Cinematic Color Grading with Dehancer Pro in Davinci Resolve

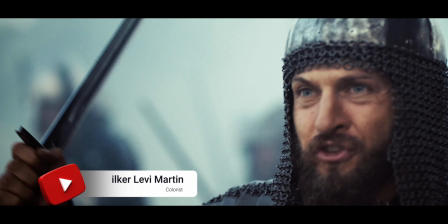Welcome back to the channel. Today we are tackling the cinematic color grading process for RE footage in Davinci Resolve.
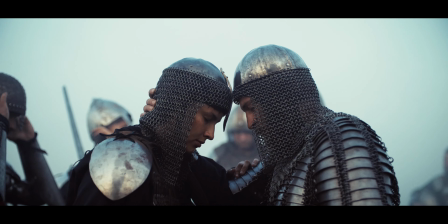Our goal is to achieve a cold, saturated look that brings out a dramatic and intense mood in our scenes.
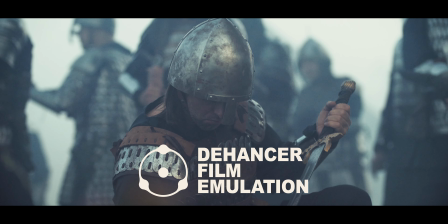In this tutorial, I'm using the Dehancer Pro plugin to enhance the filmic qualities of our footage.
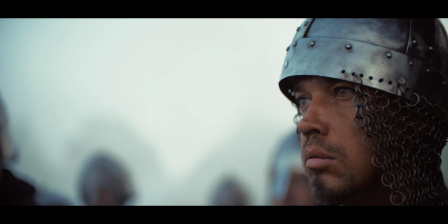Dehancer Pro is fantastic for emulating different film stocks and adding a rich, textured layer to digital footage.
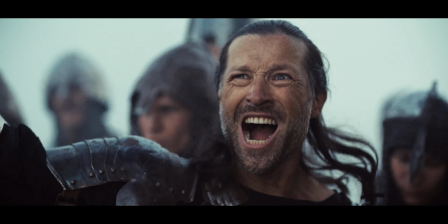However, if you don't have Dehancer, do not worry.
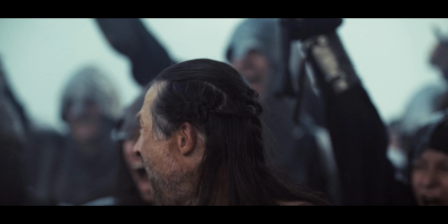You can check out my other tutorials on Davinci Resolve's native tools by clicking the link in the top right corner. Let's dive in.
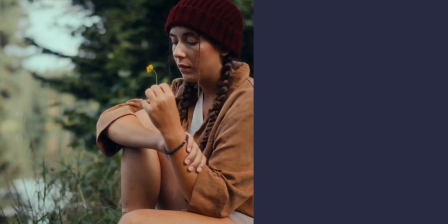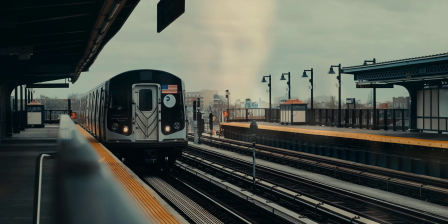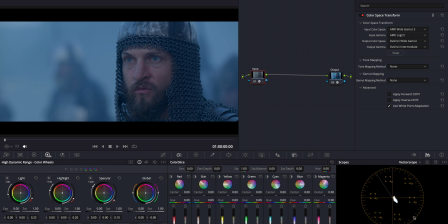Let's start by going over our project settings as usual.
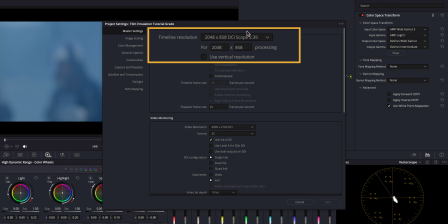Here you can see the native resolution of our footage, which we upscaled to 4K resolution. To enhance the cinematic feel, we added bars on the top and bottom, giving it that widescreen aspect. Now let's quickly dive into the color settings.
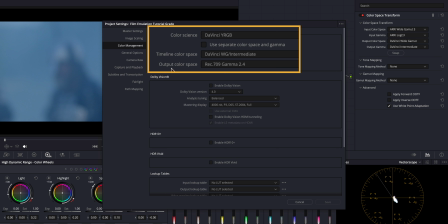We are working with a CST workflow, so I set the project to Davinci YRGB for color management. Our timeline color space is Davinci Intermediate, and for our output we'll use Reg 709 Gamma 2.4,
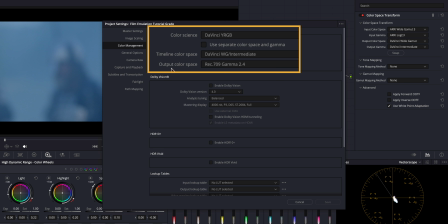ensuring that our colors look correct on standard displays. Now let's take a look at our color node setup.
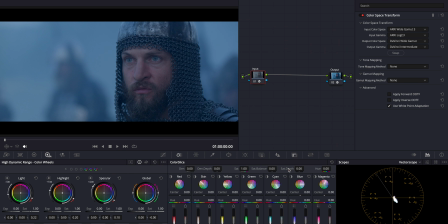I have already created our input and output CST nodes right here. We transition from the camera source, which in this case is RE, to Davinci Intermediate for our timeline. This ensures that our footage maintains the highest possible color fidelity during grading.
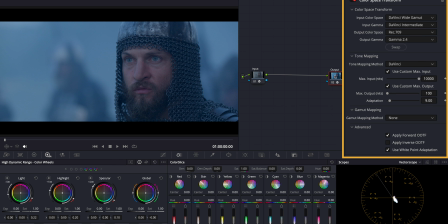From Davinci Intermediate, we then convert to Reg 709 for our output. If you've been following my other tutorials, these settings should be familiar, but it's always good to revisit the fundamentals to ensure everything is set up perfectly for high quality color grading.
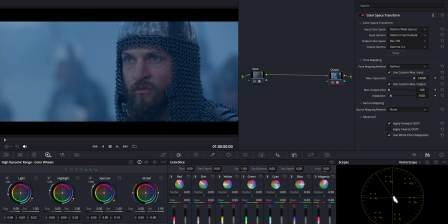Okay, now as you can see from the original footage on screen, there is a prominent blue tint affecting the overall color. This cool tone can sometimes overpower subtler hues and details, particularly in skin tones, which are crucial for the emotional impact of our scenes.
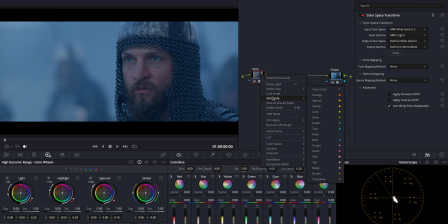Let's start by balancing these colors using the HDR global wheel to ensure our talent's skin tone looks natural and consistent. This will remove the excessive blue, aiming to bring back warmth into the face. I think this is looking good. Let's toggle it on and off to see the difference.
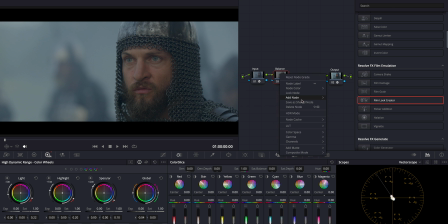Great. Next, we're going to focus on adjusting the contrast.
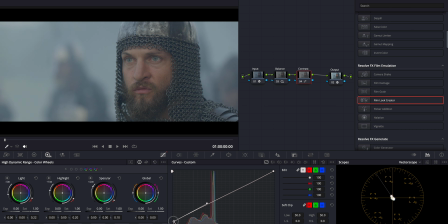Remember, contrast isn't just about making the darks darker or the lights lighter.
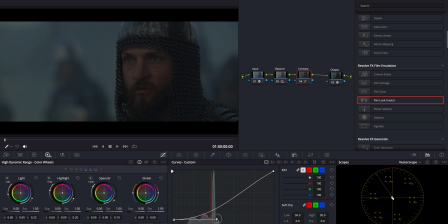It's about defining the visual depth and dimension of our image.
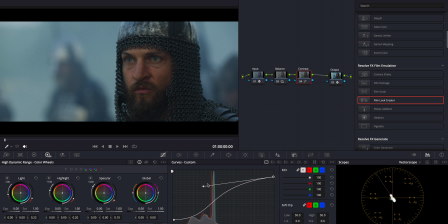By enhancing contrast, we create a more dynamic range in the image,
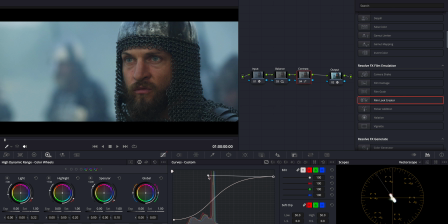which helps to separate our subject from the background. And also give that three-dimensional feel that is so characteristic of film. See how our scene starts to pop, bringing that cinematic quality to life right before our eyes.
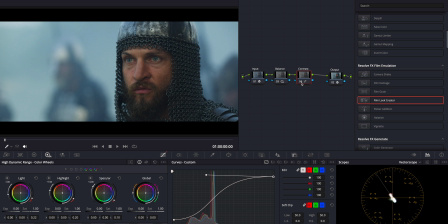Way more cinematic already. Now that we have a solid foundation with our balanced colors and adjusted contrast, let's really hone in on achieving the cold cinematic look we are aiming for. Let me first add a few nodes to our node tree first. Next, I'll add two parallel nodes.
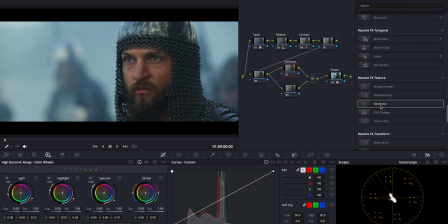In the first parallel node, I'm going to use Dehancer Pro to bring two major enhancements to our footage.
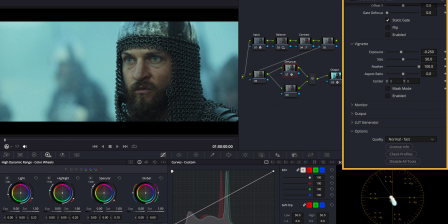First, let's disable the default settings and set it to high quality mode.
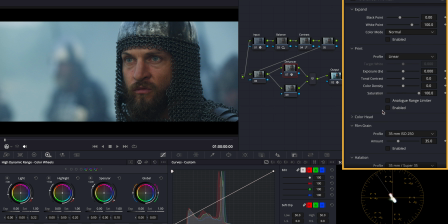Then I'll apply the Codec 2383 print film emulation.
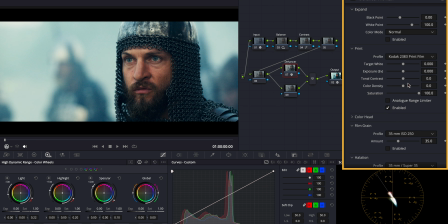This particular film print is renowned for its beautiful cinematic texture and color rendition, giving us that sought-after film-like quality. Then I will select a film profile within Dehancer that complements our cold look.
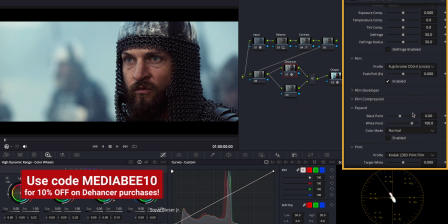I will go for a Fuji profile, which will help us enhance the cinematic texture, adding depth and richness to the image that mimics classic cinematic film stocks.
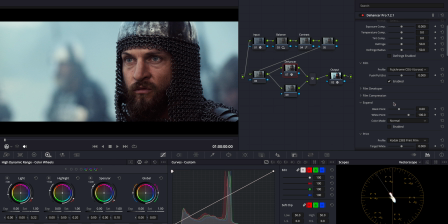Let's toggle on and off again. Beautiful. If you like the look we've achieved so far, you can definitely leave it as is.
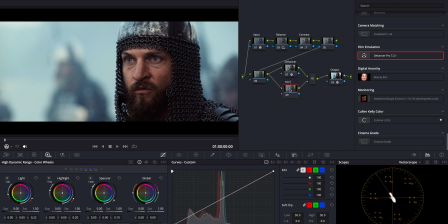However, I want to delve a bit deeper and test out the film look creator to see how it blends with Dehancer's profiles. Today, instead of starting from a clean slate, I'll use one of the preset settings, the 65mm. I'm particularly fond of the texture it adds to the image, enhancing its cinematic quality.
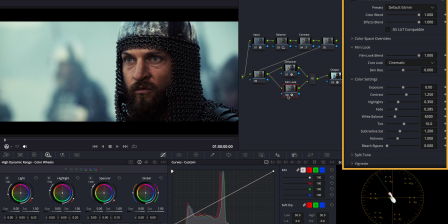But to push the cinematic feel even further, we may add a slight bleach bypass effect. I like this technique as it is great for achieving a stark, contrasty look that is often seen in high-end cinema. Now, let's see the difference.
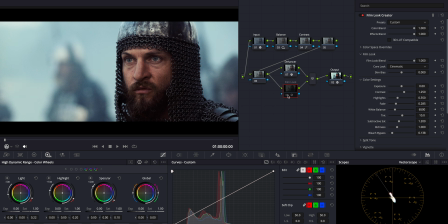As you can see, this one gives a more contrasty image, which you might prefer for a more dramatic effect. Now that we've established our cinematic look, let's refine it further. When I examined the image, I noticed that the left side is quite bright, which can distract from our main subject.
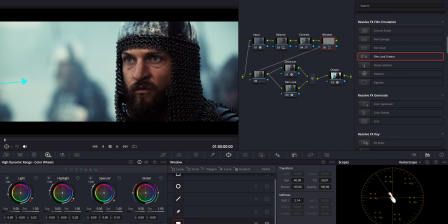To ensure our talent's face really pops and becomes the focal point, I'm going to apply a gradient mask to subtly lower the exposure on the left side.
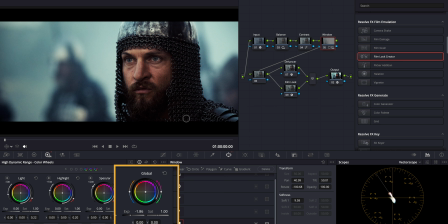Now, this adjustment not only helps in directing the viewer's attention where we want it, but also enhances the three-dimensional feel of our shot.
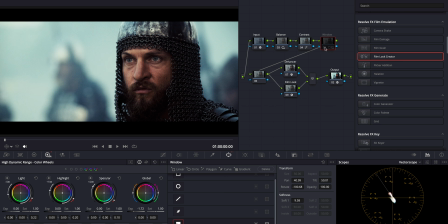Let's see the difference. Yes, looking better.
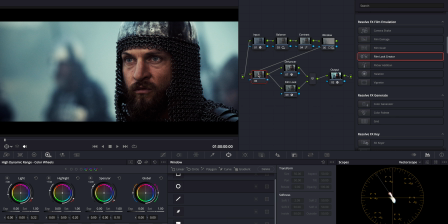As a final touch, I want to focus on enhancing the skin tones. I think here increasing the skin color density using the color slice tool will bring warmth and life to our talent's face, making the character more relatable and visually striking. I love it.
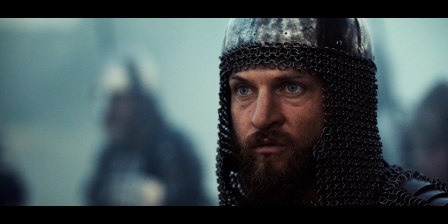And there it is, a cold, saturated cinematic color grade that brings out a dramatic, intense look in our footage. I hope you found this tutorial helpful and that you're inspired to experiment with these techniques in your own projects.
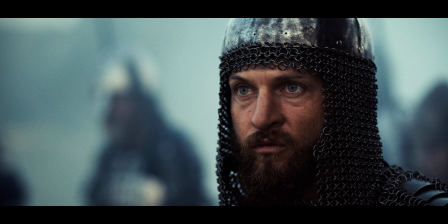If you enjoyed this walkthrough and would like to see more, please hit that like button and subscribe to the channel. Don't forget to click the bell icon to get notified about our latest videos. Also, if you have any questions or would like to share your own color grading experiences, leave a comment below.
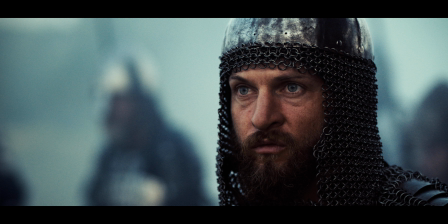I'll see you in the next one.